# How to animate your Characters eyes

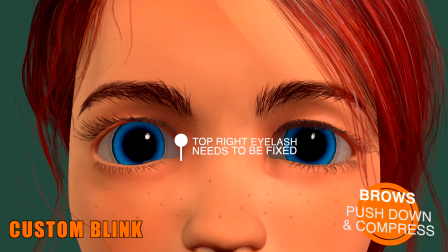(4:07)
Notice that the brows don't only come down when the eyelids close, but it also compresses, which is the way a muscle should work.
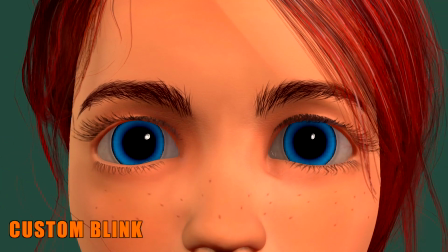(4:14)
Now let's look at the eyelids. You'll notice that the top eyelids don't come all the way down. It only comes down about plus minus 80%. And then the bottom eyelids meets the top eyelids plus minus 20% of the way. The other difference that's very obvious is the cheeks and the nose.
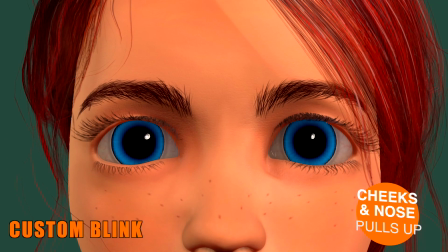(4:30)
Notice how the cheeks pushes up and the nose scrunches, which makes the face feel alive. The other subtle difference, and you've got to look very carefully to see this, is that the one eye blinks faster than the other. I didn't make it too obvious. I mean, we're talking about a microsecond, but look at the left eye compared to the right eye.
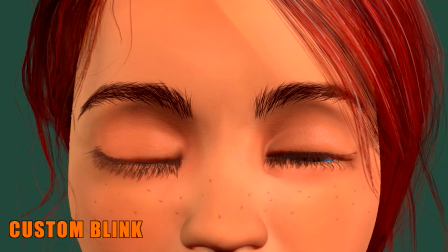(4:48)
The one eye actually opens up quicker than the other eye does. And then the other difference that's not so obvious is that the eyes actually close when the eyelids closes.
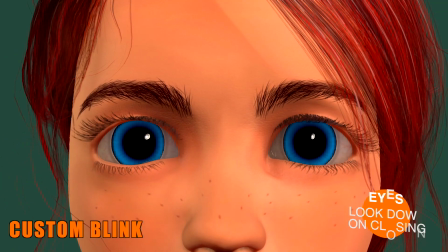(4:56)
Did you see that? These are all small differences that when combined makes a massive difference to the facial expression. The face seems more alive on the custom eye blink than it does on the auto blink. That's why I say the auto blink is dead.
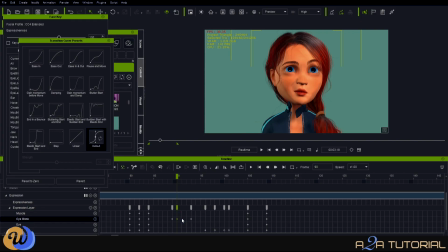(5:15)
We'll be using the face key tool to be able to do our blinks. So once you open up the face key editor, you'll find an eye blink muscle control. We'll be manipulating the left and the right eye there.
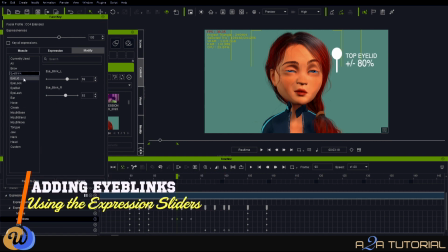(5:26)
We'll be careful not to take the eye blink all the way to the bottom, because as I mentioned earlier on, part of the blink actually happens with your bottom eyelids as well.
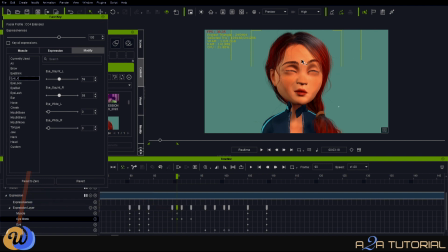(5:34)
So the bottom eyelids are controlled with a squint, which you'll find in the eyelid muscle. So the timing of the eye blink is going to depend on what kind of eye blink it is. Obviously, we get various kinds.
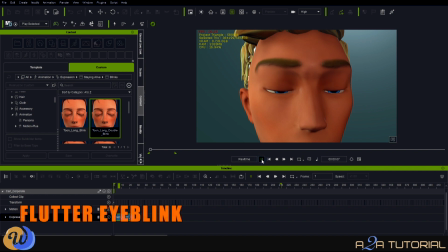(5:45)
You get the fast one, which is the flutter eye blink, you know, when you're in love. And then you get a slower eye blink when someone's maybe tired or they're yawning or something like that.
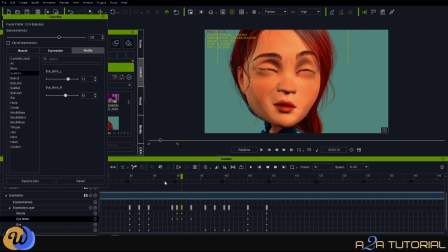(5:55)
We're going to focus on sort of a normal day-to-day eye blink. And so in terms of timing, bearing in mind we're using 24 frames per second here, we're going to allow one frame to close the eye.
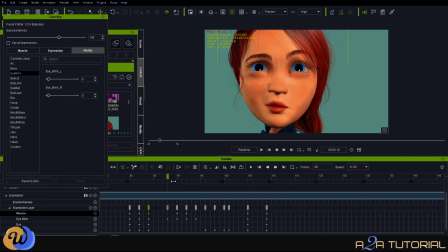(6:06)
We're going to hold the eye closed for two frames. And then it takes a bit longer to open up the eyelids, so we'll allow two frames to open up the eyelids again. So it's one frame, two frames, and two frames. That's what I'm going to be using. And we can obviously manipulate the timing once we've set the keys.
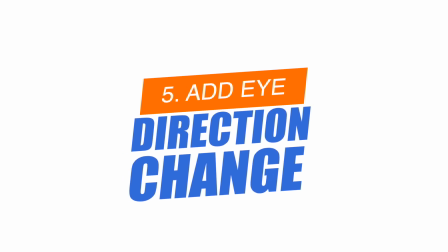(6:24)
And finally, let's look at how to change the direction of the eye. That's actually very easy. You can also do that in the face key editor.
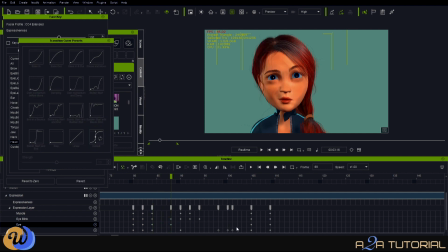(6:30)
All you got to do is find the spot in the timeline where you need to change the eye direction. And then you got to go to the eye look muscle. And you can literally just decide which way you're going to look the eye by pulling the slider. In our case, we're turning the eye, look left, we're putting that slider up, and then of course the right eye will also be looking left.
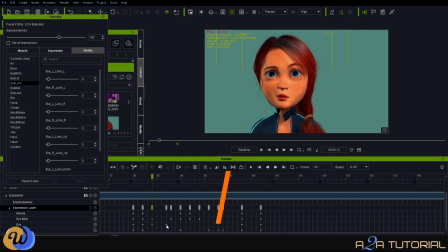(6:51)
It works very well when you actually change the direction of the eye when the eye actually blinks. So when the eye closes, that's the best time to change the direction of the eye.
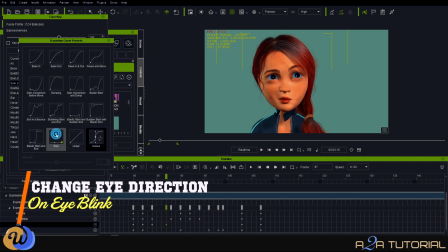(6:58)
What I also do is I actually change the transition curve to a step key.
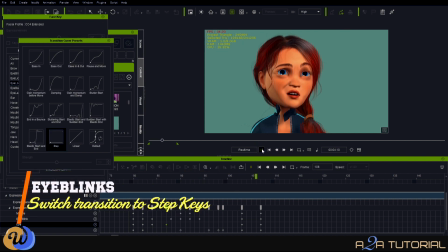(7:03)
So there's no actual ease in and ease out of the eye direction change.
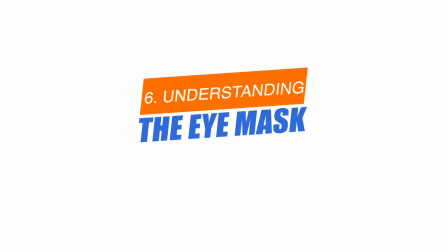(7:10)
Just a last note before we save our eye blink, and that's around the eye mask.
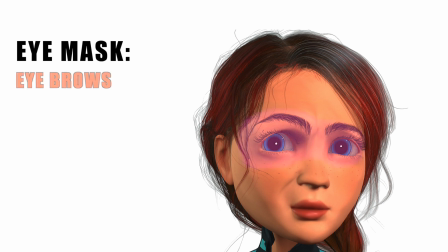(7:15)
As I've already mentioned, the eye mask is made up of the eyebrows, the top lids, the bottom lids, as well as the top of the cheeks and the nose itself.
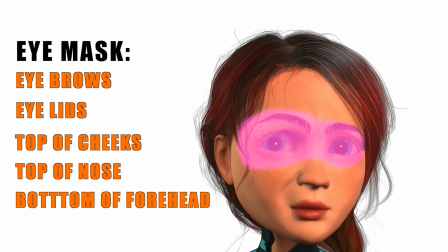(7:22)
So when you do change the eye direction of your character, remember to animate the entire face or eye mask as a whole.
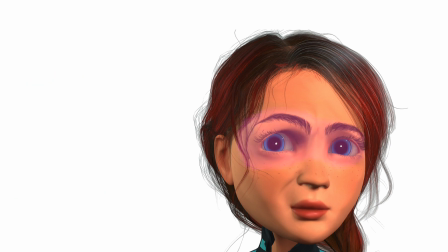(7:28)
In this particular example, we have our character looking towards the left-hand side, and you'll notice that the entire eye mask speaks of that. You can see the line of action as she's looking. Look at the eyebrows, the one is dropped more than the other, and you'll notice the one eye looks bigger as well,
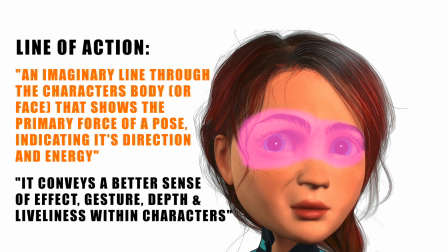(7:42)
which again creates life in the character, and as I mentioned, it ties back to the animation principle of the line of action. So just bear that in mind when you do animate the eyes in any direction, that the entire eye mask complements that.
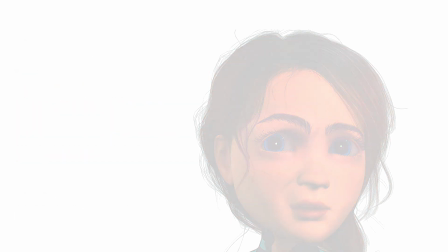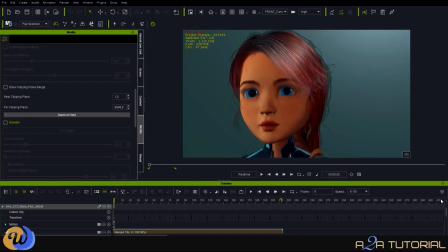(8:00)
So to save an eye blink would be the same as saving any facial expression. And as I've shown you over the last couple of weeks, there's a number of ways to save the facial expression. So I'm not going to go into that. What I want to show you is how easy it is to actually reuse the eye blink.
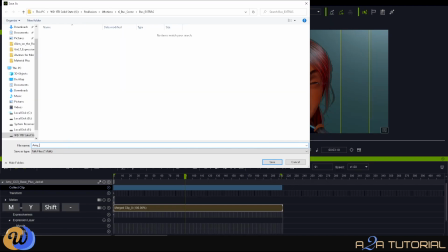(8:14)
And we sort of looked at that earlier on today.